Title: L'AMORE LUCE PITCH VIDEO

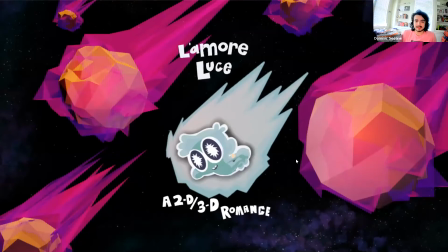Hey everyone, my name is Dominic Sewane. I'm an animator, and this is my senior thesis pitch, L'Amour Luce, a 2D 3D hybrid romance film.
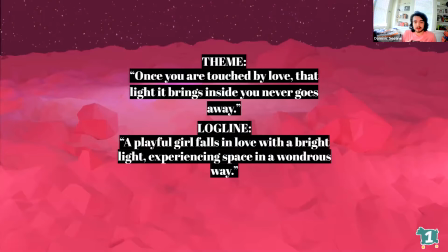So everyone loves someone, from family to significant other. We all have people in our lives that bring a certain feeling of love with them when they are around. And those feelings, no matter when or where they're experienced, stay with us permanently. Therefore, I think it's only fitting. My theme is once you are touched by love, that light it brings inside you never goes away.
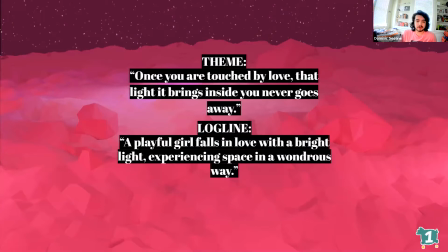Having this be the center of our story allows for us to explore a positive romantic feeling in a visually stimulating way that pushes the boundaries of our feelings or in general are portrayed through animation. And for the log line of this film is a playful girl who falls in love with a bright light, experiences space in a wondrous way.
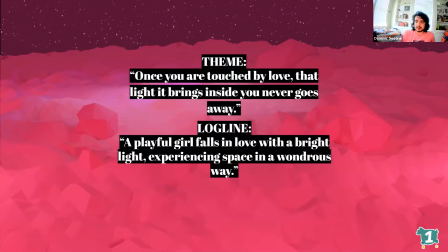For this film, I want it to be a dialogueless experience, only relying on character acting and pantomime to build up this dynamic between these two main characters.
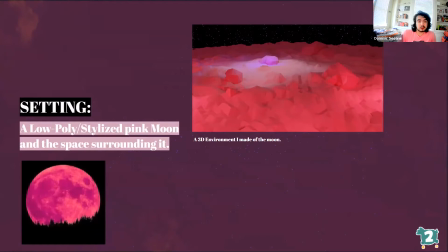As for the setting of this film, it is going to be set on a 3D low poly environment of a pink moon and the space surrounding it. Combining natural elements with low poly style allows for us to create beautiful scenery using simpler shapes so that everything is readable yet expressive. I have made an environment here, as you can clearly see, as an example to show what it would look like.
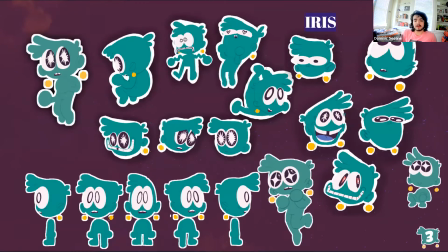Now we meet our main character, Iris. Iris is a very playful, inquisitive girl who inhabits this pink moon. I incorporated a lot of simple shapes and easy to draw proportions into Iris, as I wanted to emphasize her playful, expressive movements so that our animators can really just take off and go nuts with her.
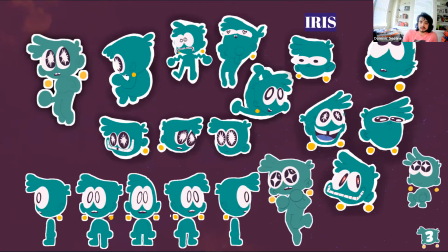Here are all my explorations of this character, along with some of the traditional sketches I did of her, of how I want her to be constructed.
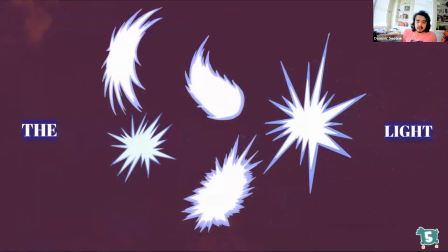And for the love interest, we have the light. I do need some talented effects animators to help me realize this, but having such a free-flowing, loose element to our film will allow for a very dynamic animation, and having a dynamic between, or a relationship between a character and an effect is a really cool idea that I have not seen done,
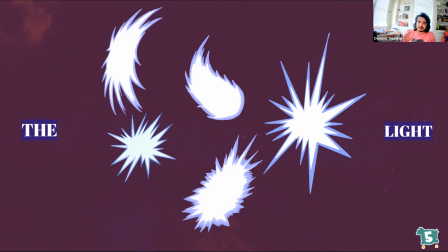and I would really like to express that through this film, and I'm really excited to do so.
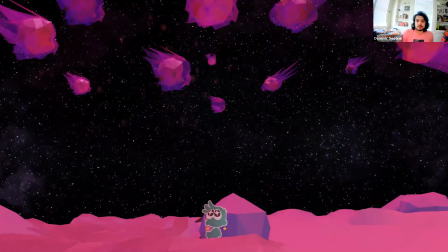Now that you've met the characters, let's move on to the story. So we first meet Iris enjoying her surroundings on the moon with a content calmness to her, but still a curiosity inherent in her character. She's happy and she's content. As I feel as though starting off calm allows us to explode in emotion later on with light and visual effects and everything,
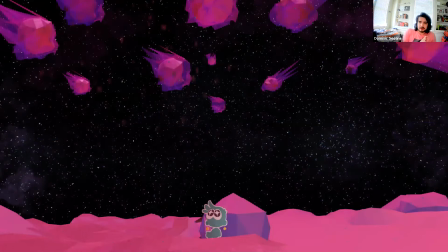so that we can have a grand climax.
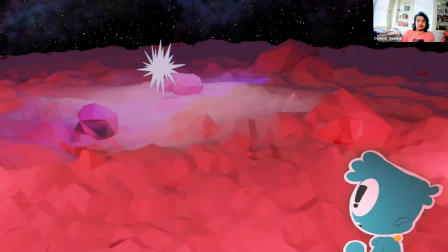Iris proceeds to find her main love interest, the light, on her planet, and in a moment of awe, decides to approach and inquire about what it is, and comes to find a playful soul like her,
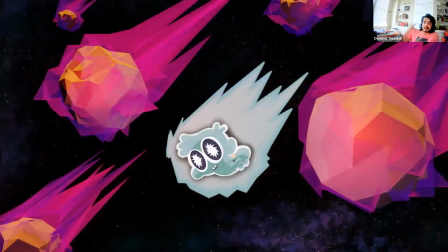a perfect match, if you will, I guess. They then take off and go on a joyride of sorts by essentially dancing through space together in perfect bliss. And as they dance, they find their love grows exponentially larger and larger into a big explosive climax.
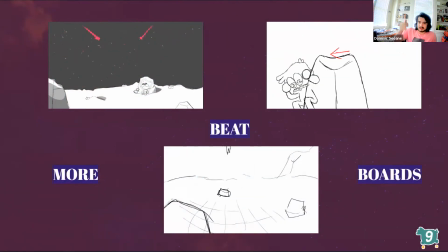Here are some little narrative bits I've boarded out, such as the takeoff in the bottom there and the introduction to the light on the top right.
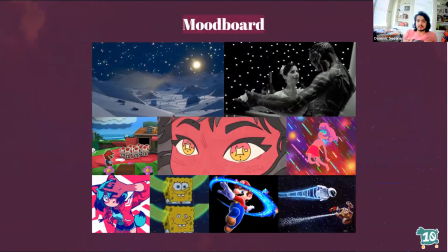In my mood board, I tried to incorporate the visual aesthetic of the film with the low poly and the 2D and the cutout character and a few color choices. But I also wanted to get the emotional grip and the impact of the film, hence the shape of water and the defined dancing. And Shape of Water in particular has played a huge role in inspiring me to make this film.
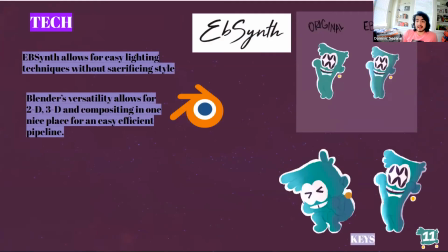So the tech I'm really excited about, because EB Synth is a program in which we can add dynamic lighting to our 2D animations without having to go in and each shade each individual frame. This allows for us to, with some tooling, put in two keyframes, and the program itself guesses the light in between.
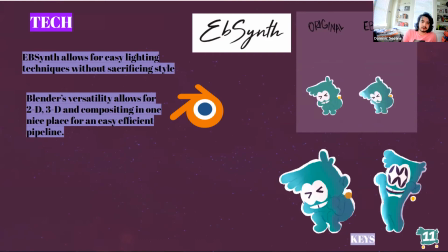So while most 2D animations have to sacrifice style in order to flatten their animations for efficiency purposes, we don't have to do that. We can, with this simple program, just have as much lighting and as much effects as we want on these characters, and I'm super excited for that.
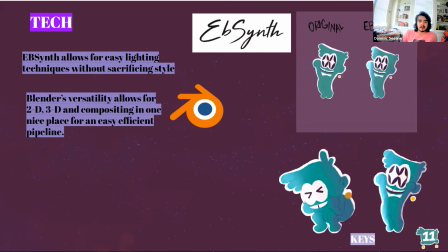And also with Blender's versatility, it allows for 2D, 3D, and compositing in one nice place, so that we have a nice pipeline that's just simple, easy, and all the files make sense.